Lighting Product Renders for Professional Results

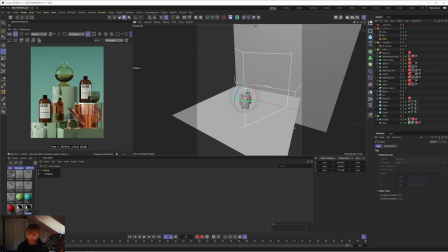HDRs until I settled on this one and yeah I thought this gave me quite a nice look because we get some nice reflections on the left hand side of the plinths especially with the roughness texture that we've plugged in yeah it just illuminates everything really well and it's quite an evenly lit scene
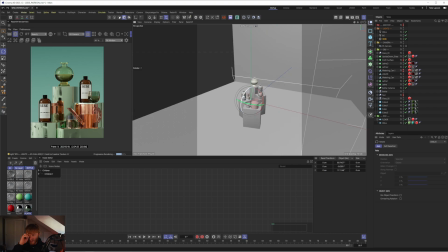as well which is nice and that allows us to kind of push and pull the highlights and shadows if we need to so that is it those are the
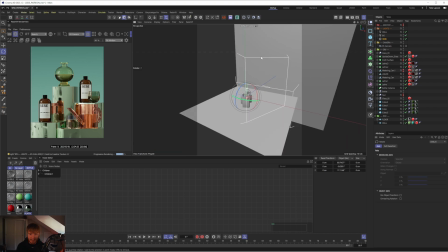three lights we have the the two area lights one which is kind of acting as a feel reflection for the right hand side one
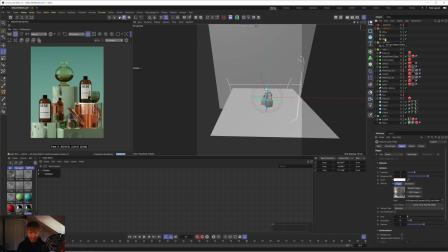for the background and then the hdri for the main lighting of the scene and this is how i tend to light a lot of my studio scenes is through hdrs mixed with a couple area lights because the hdri is going to give you those really nice interesting reflections which for a scene like
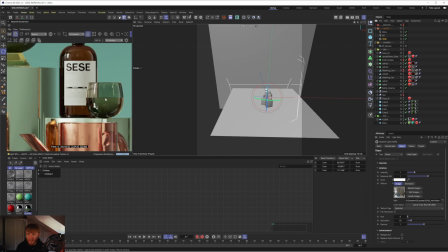this where there's a lot of glass you really want to have those details especially here you can see that you're getting the nice kind of window lighting coming through additional
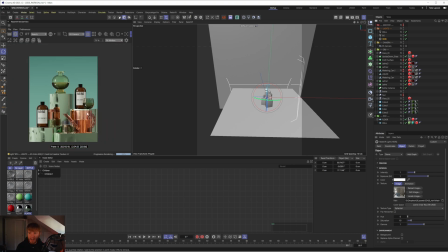details on the glass whereas you wouldn't really get that with an area light it's going to feel a lot more studio like where it's like maybe you'll get like a grade like a gradient light but you're not going to get all those nice kind of details of an interior which you get with a hdri so i usually like to use that for my key light and then use area lights to kind of just add in
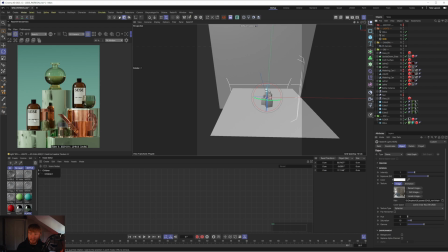additional details here and there. Something that really kind of shifted my mindset when it came to building scenes is imagining the area lights as like painting light into your scene so it's like where you feel like there's a bit of light missing you just like drop in area light in that direction and paint a bit more light
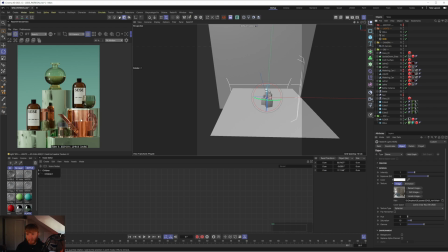somewhere to add a bit more detail and I think that is a really nice way to approach it almost as if you're painting the light into the scene. So thank you guys for watching this video hopefully there were some tools and tricks and techniques in this video which you can apply to your own work so like i
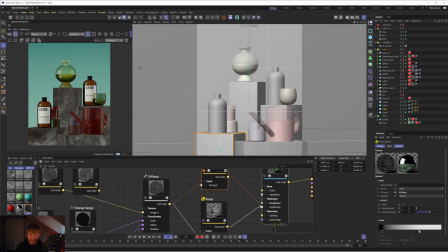said at the beginning this is a snippet from patreon where we continue and go through the texturing the modeling and also the post-production
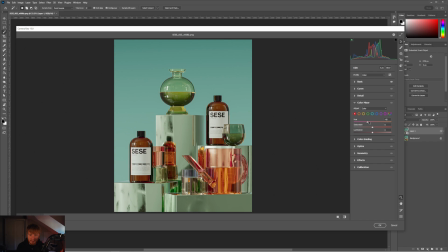for this scene so if you want to see how the final scene is graded and how everything else is put together then you can check that out over on patreon let me know in the comment section down below if you found it useful and what more kind of videos you want to see in the future thank you again i hope you enjoy the rest of your day wherever you are in the world and i will catch you in the next one peace